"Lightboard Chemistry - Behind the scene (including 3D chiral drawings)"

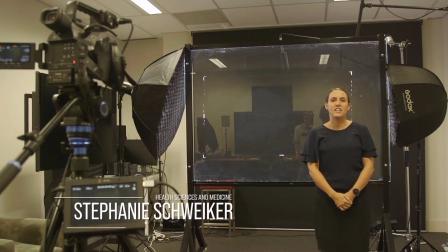Hi so welcome to this video. So this video is showing you how we record our lightboard videos for chemistry and first of all I'll start by showing you the room and the
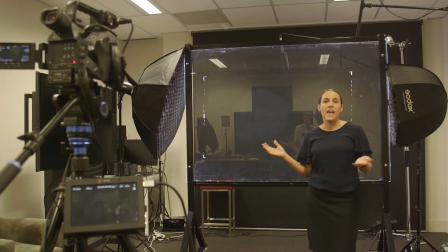setup and then I'll go through specifically how to give a presentation for the lightboard.
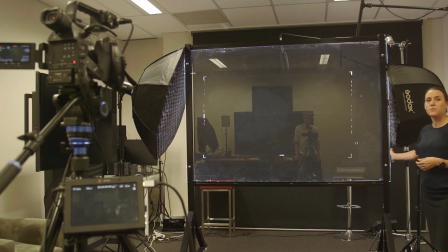So the room we have the lightboard which we will be using for the lightboard videos.
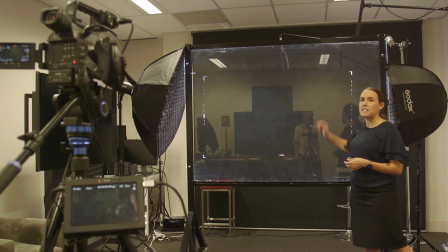The lightboard has lights at the bottom, at the top, so these are leds that are within the frame and we have our two large lights that are on the side.
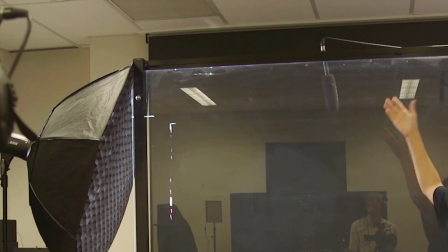We also have a microphone on the side that I'll be standing for the presentations and we have this camera up here.
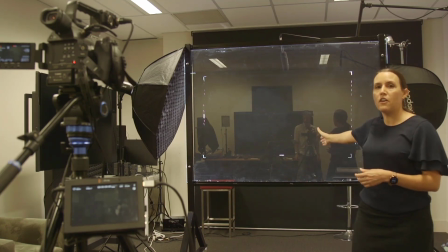So this camera is recording normally on the light board and I have this little video
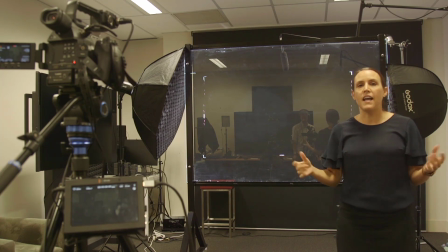down the bottom where I can see what the light board looks like so I can make sure that I'm within the frame of the recording. So at the moment it's facing towards the camera that we're filming with but when we're recording we tend to switch around on the other side so the presenter can look at themselves and check that it's progressing the way they want it to progress.
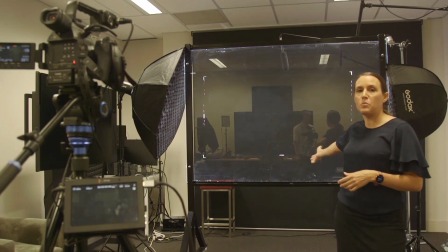So I'm going to turn the lights off in the room and show you a little bit more behind the light board.
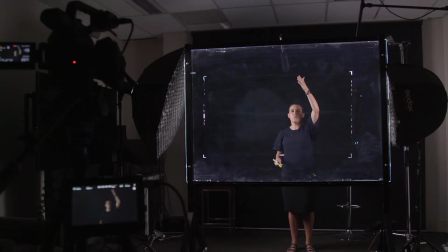So this is the light board set up, I've got my lights, I've got my microphone and I just stand behind here and I talk the way that I would talk if I'm presenting to a class or to anyone else in the room.
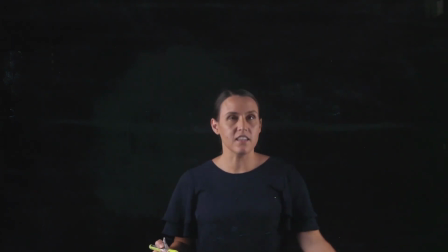So with the lightboard like I said there's lights above and on the side and when I push against it
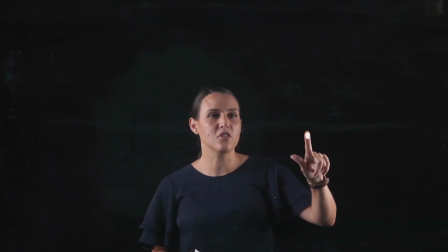you can see that my finger has this color that's produced and it's it's essentially lights up.
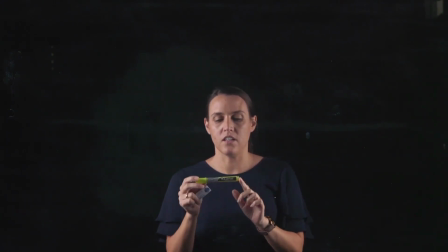So the text is all the the whiteboard markers that we use are these ones here. So these are paint markers and when I write on the whiteboard,
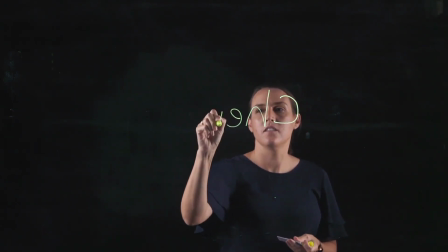on the light board, sorry, you
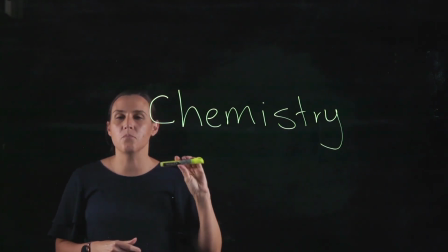can see that they light up really nicely. So we tend to use really brightly coloured paint markers as they give
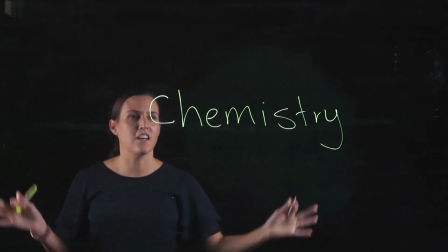the best effect in this illuminated environment.
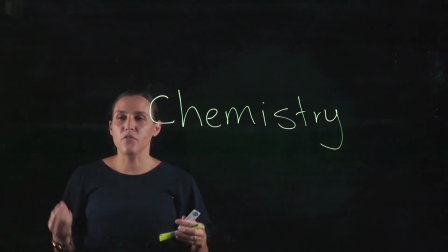So a few things about if you're planning on doing a lightboard how you would set it up.
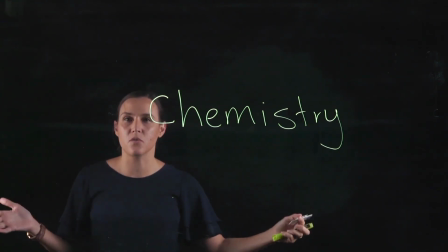So first of all the room, it takes a lot of modification to get it to work properly and once you've got it all worked up
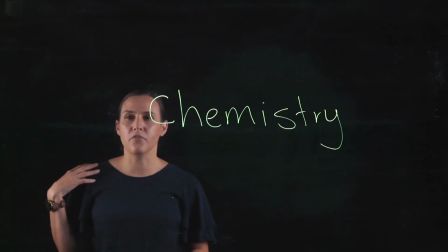from a presenter's point of view I like the floating head kind of look when you do the lightboard. So making sure that you're wearing a dark colour, something that has no pattern on it so that way when you're riding at the bottom of the lightboard down here,
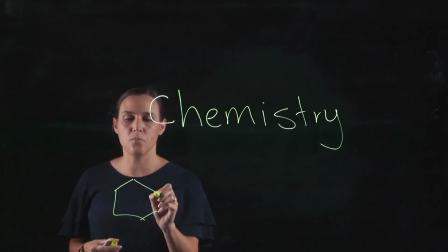I'll draw a little benzene to keep with the chemistry,
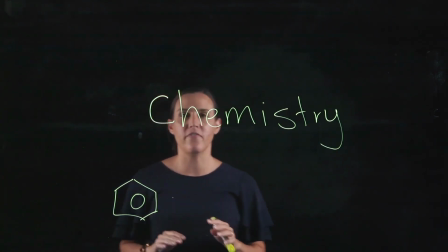you can still see that and it's not my face that's blocking it as it is now with the word chemistry.
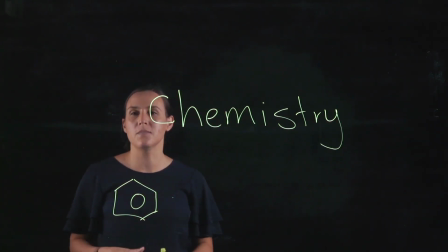So if I have a nice dark colour it gives you more space to be able to see on this board.
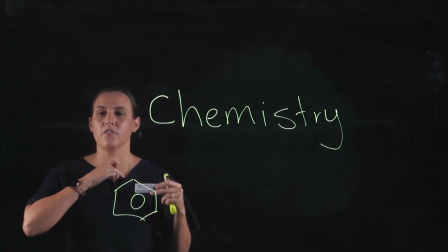So the other thing is if I have a name tag for example or a label on my clothing,
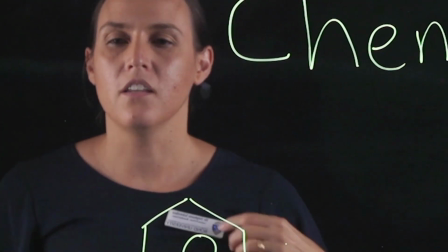if you look into the camera that's the raw camera, you can see that that comes up fine but in the version for the
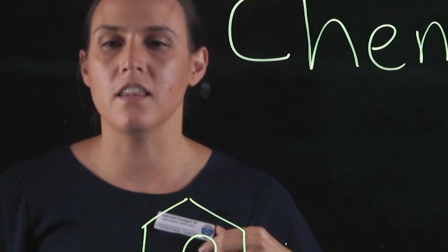lightboard one it will be flipped and this will come out being
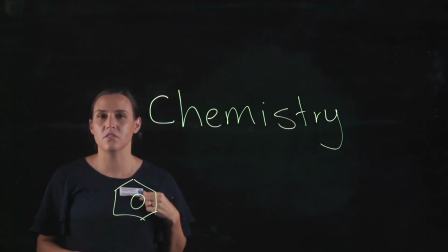illegible and around the wrong way.
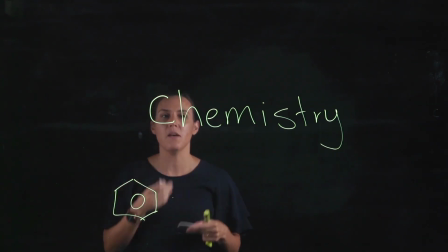So from a presenter's point of view the way that I write on this lightboard is I write as though I'm just writing for myself.
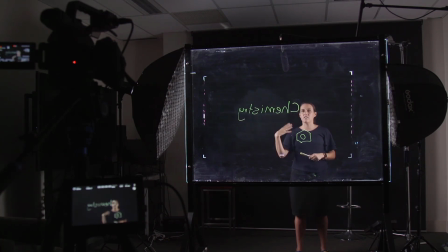So I write chemistry the way that I would write it so I can read it from this way And then post-filming,
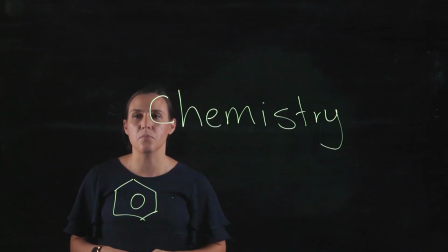we flip that around so that it's picked up by the viewer of the video as being the correct way.
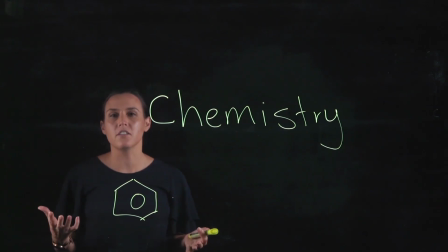So in terms of how this affects three-dimensional structures in chemistry, it is a little bit different.
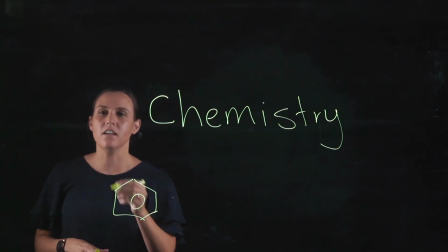So if I draw a chiral compound here, so I've got my carbon, let's have my hydrogen going into the board.